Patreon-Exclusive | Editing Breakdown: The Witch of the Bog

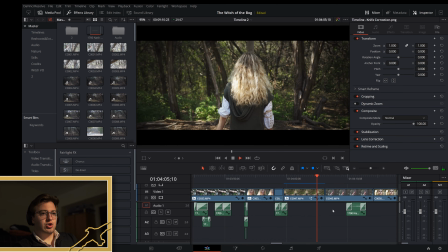(16:13)
And then this shot is another tracking shot,
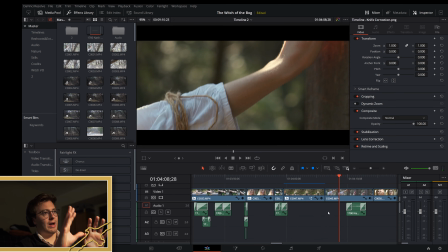(16:18)
and I actually kind of delayed my track, so as you can see her hand leaves the frame, and that's because we already had the blood on the cross. We wanted a very even, nice-looking handprint, so we did that before the shot,
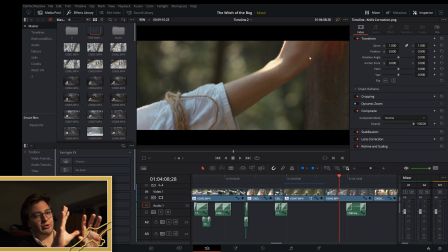(16:35)
and then I was just purposely a little bit late on the track, because obviously if the frame was up there, you would be able to see that there was already blood on the wood.
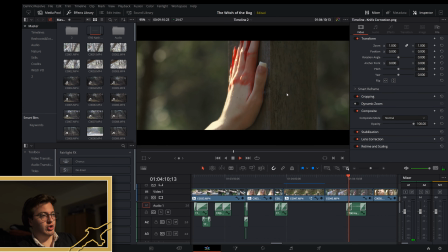(16:47)
But because I'm a little bit late, it looks as though she does it. So that's what we were going for there.
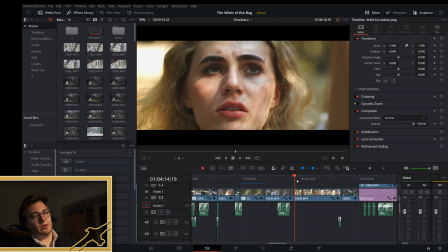(16:55)
And then this is a very like Midsummer inspired shot. If you've seen Ari Aster's Midsummer, beautifully shot film, very
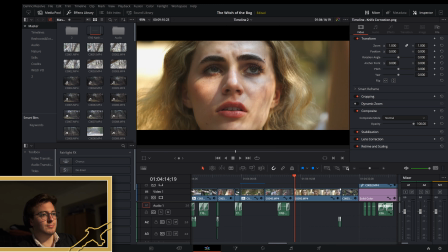(17:14)
aesthetically stylized. So I wanted to incorporate a little bit of that, especially with the reflections in the eyes and kind of looking up into the light. That's very like Midsummer. So I wanted to get a little bit of that inspiration in there.
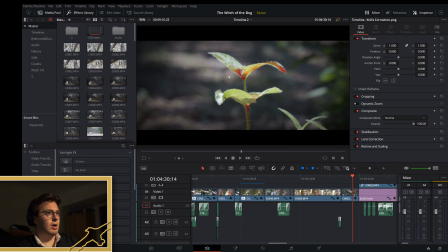(17:35)
We kind of did some macro photography to just get some the fact that she was bleeding onto the forest floor.
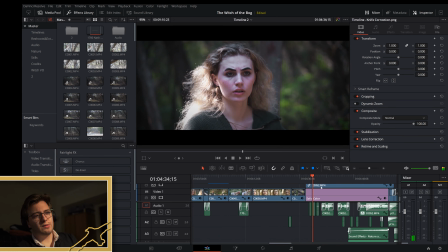(17:46)
And then she turns, and this is one of the toughest shots in the film, at least on a I think this is going to go over 20. Yeah, go a little bit over 20. But if you find this interesting, that'll be a positive.
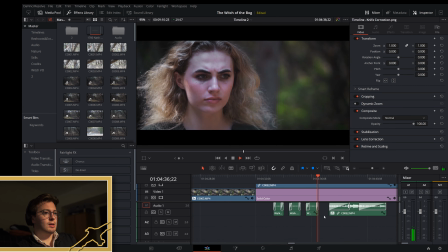(18:01) Every sunset until you have no more blood to give.
And then she kind of gets the news that
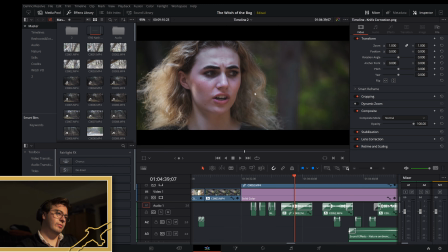(18:10)
the witch is kind of toying with her, and their demands are not as they seemed. And the reason the shot was so difficult is because I'm like racking back and forth between the cross and her.
Fine. And
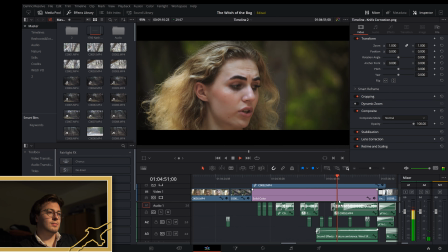(18:32) if I choose not to return?
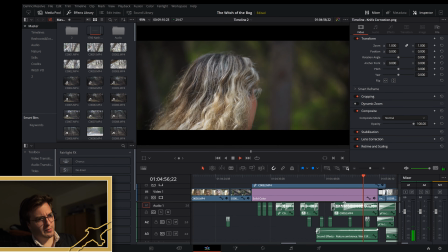(18:37)
And then she looks back into the camera,
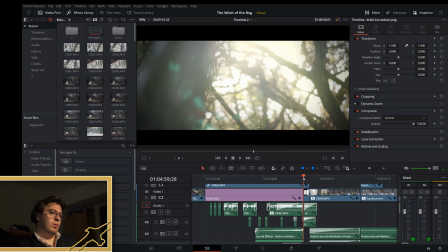(18:41)
closes her eyes, we do another blur effect, and then we cut to this white color,
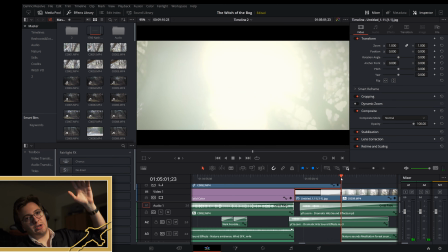(18:51)
and then we fade in, and the next shot just happens to be facing up into the sky, and with a little bit of a glow keyframe adjustment that comes down, and it kind of looks like we faded out of the sky, and that's a good way to do a transition like that.
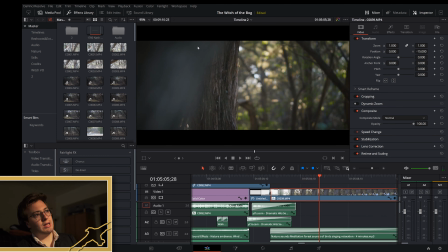(19:09)
And I kind of use this tree as like a track almost to come down on evenly. It helps to have one of these shots, a shot that seems very free and off rails,
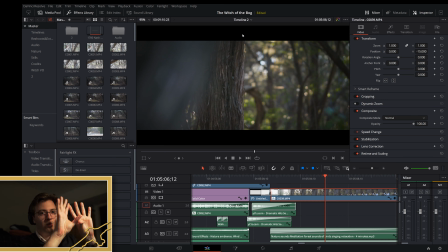(19:25)
so as opposed to just a push or a tilt, one that's very kind of free. It helps to have something that is kind of grounding the shot, so your brain passively kind of, there's some
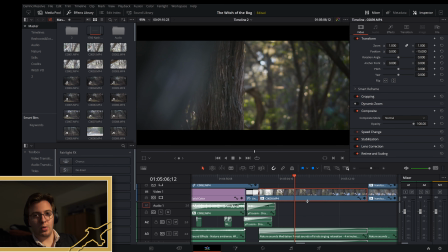(19:46)
sense of control and some sense of, I know where this is going, so that it's not just abstract and crazy. It's difficult to explain, but essentially this grounds the shot, having the tree here.
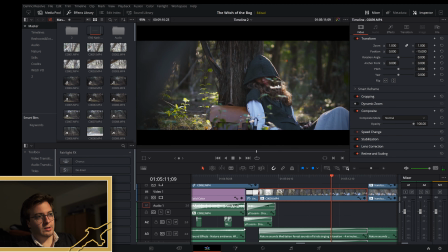(20:00)
And this is one of the most aesthetically pleasing shots in the film, in my opinion.
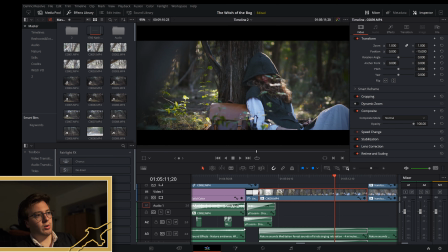(20:05)
We shot just before golden hour, kind of going into golden hour, so the light kind of refracts off of all of the leaves and the foliage and her hair,
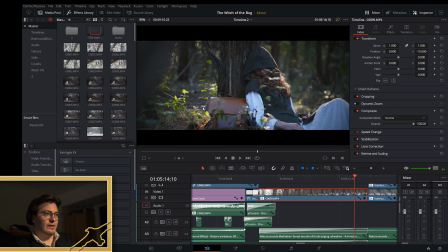(20:21)
and there's like dust mites and little bugs flying around. I just think it's a really nice looking shot.
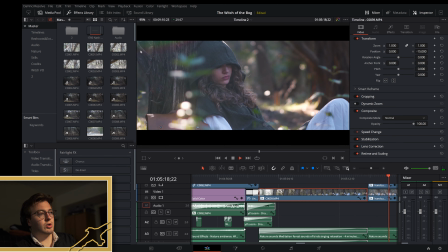(20:30)
Here comes the rainbow effect again, which again is all in camera due to my lens.
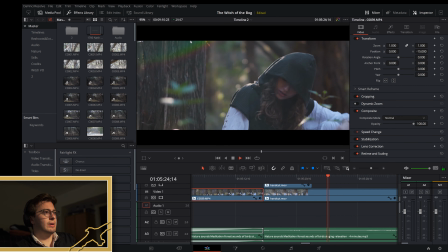(20:38)
But yeah, right here.
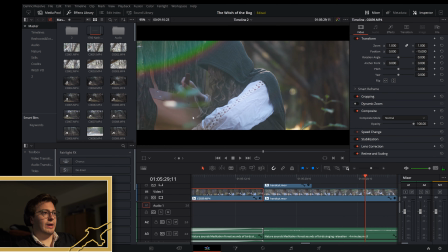(20:43)
We have plants in the foreground, very shallow depth of field, so you may not even notice them because of how out of focus they are.
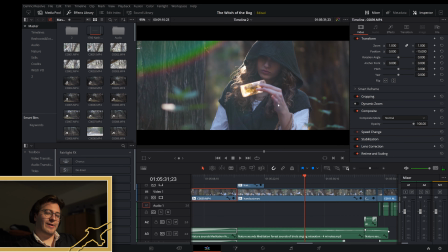(20:56)
And when she holds this vial up, I really love this. I mean, it practically illuminates her face with how bright it is. Because the sun is like right up here and it's just hitting it perfectly.
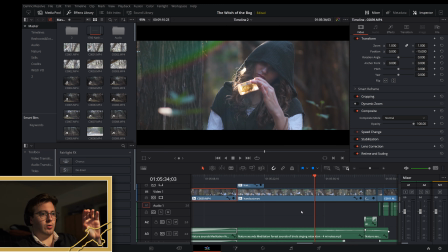(21:12)
And when I was kind of telling her to move it around, when it hit that, I'm like, oh yeah, hold it there. And you get this very like hypnotizing, entrancing effect. I think it's really effective.
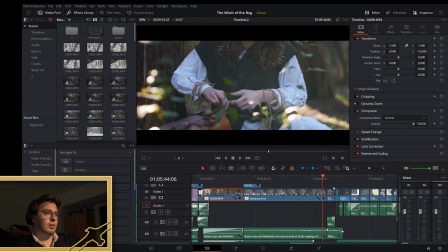(21:31)
And then she ties up her stuff, she packs up, because now she has the vial, and
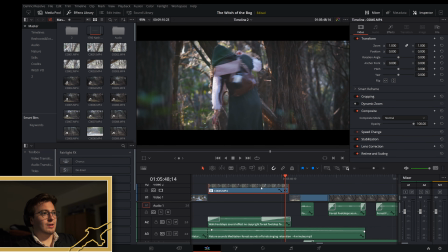(21:41)
we cut here so quickly. Instead of having her leave the frame, I choose to cut here because she totally drops the lantern, and it's not her fault. Again, very janky prop situation.
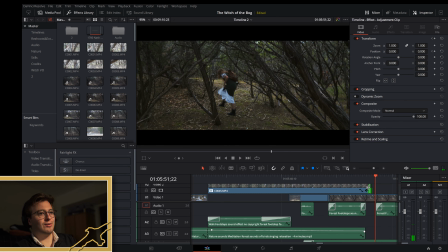(21:59)
And then she, as you can see by her face, was very concerned.
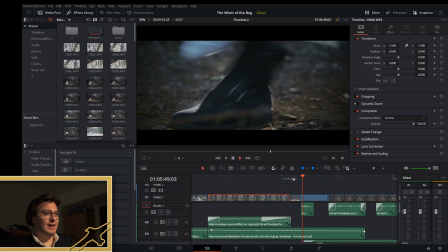(22:04)
And then we cut to like Act 3, the beginning of Act 3,
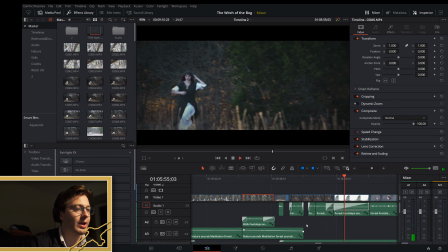(22:10)
and we kind of have this suspenseful, kind of evil music beginning to come up.
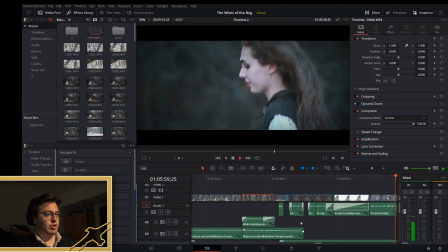(22:17)
And she begins running home.
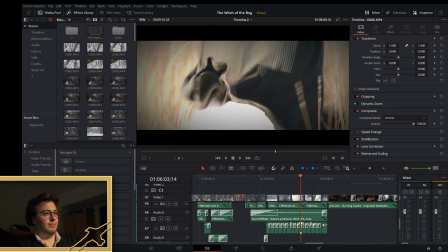(22:21)
Again, all of the sound is reconstructed, so each one of these are footsteps and grass and the lantern rattling.
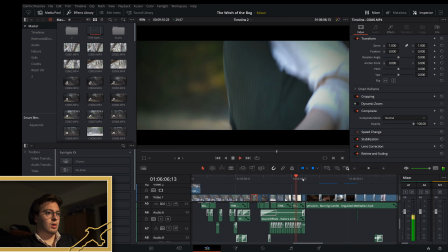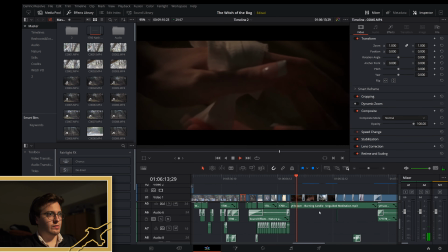(22:35)
And then we cut to the house, which is just like a series of like micro sets. And then I've been having this media issue where I'm not going to get too far into it,
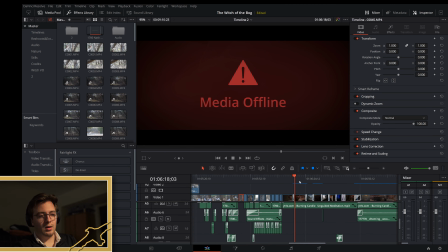(22:49)
but some of these shots are missing, even though I didn't change their source location.
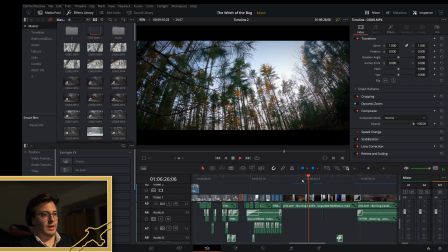(22:55)
So I'm looking into why that is. But I won't be able to show you a couple things here. This is a guy, I want to give him the proper credit.
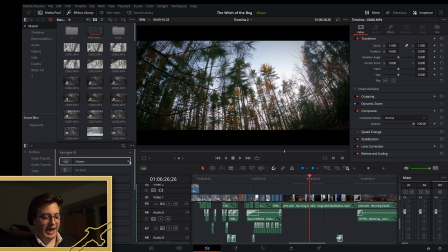(23:12)
Let me check. He does like astro photography and cinematography. His name is Preston Shamblin. I credited him in the description of the video. And yeah, his stuff is really cool. This is hard to do.
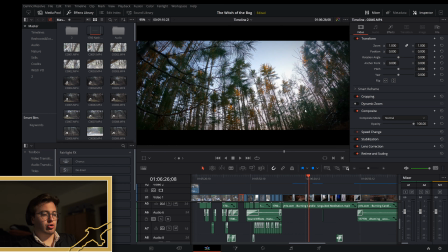(23:32)
And I don't live out in the country, and I'm not super experienced in this realm. So he was nice enough to let me use his footage. And every time we cut to it, it's darker and darker.
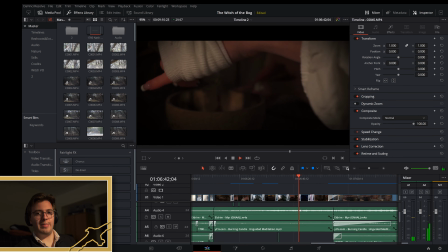(23:53)
And we're kind of cutting back and forth between her making the potion Return to me every sunset. every sunset,
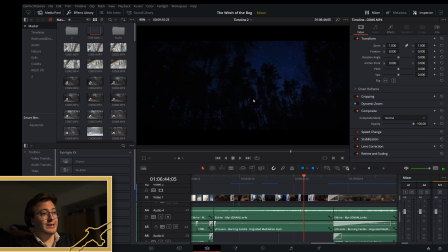(24:01)
so we're kind of reminding the audience that it's in fact nighttime and she's not returning, or she's debating it.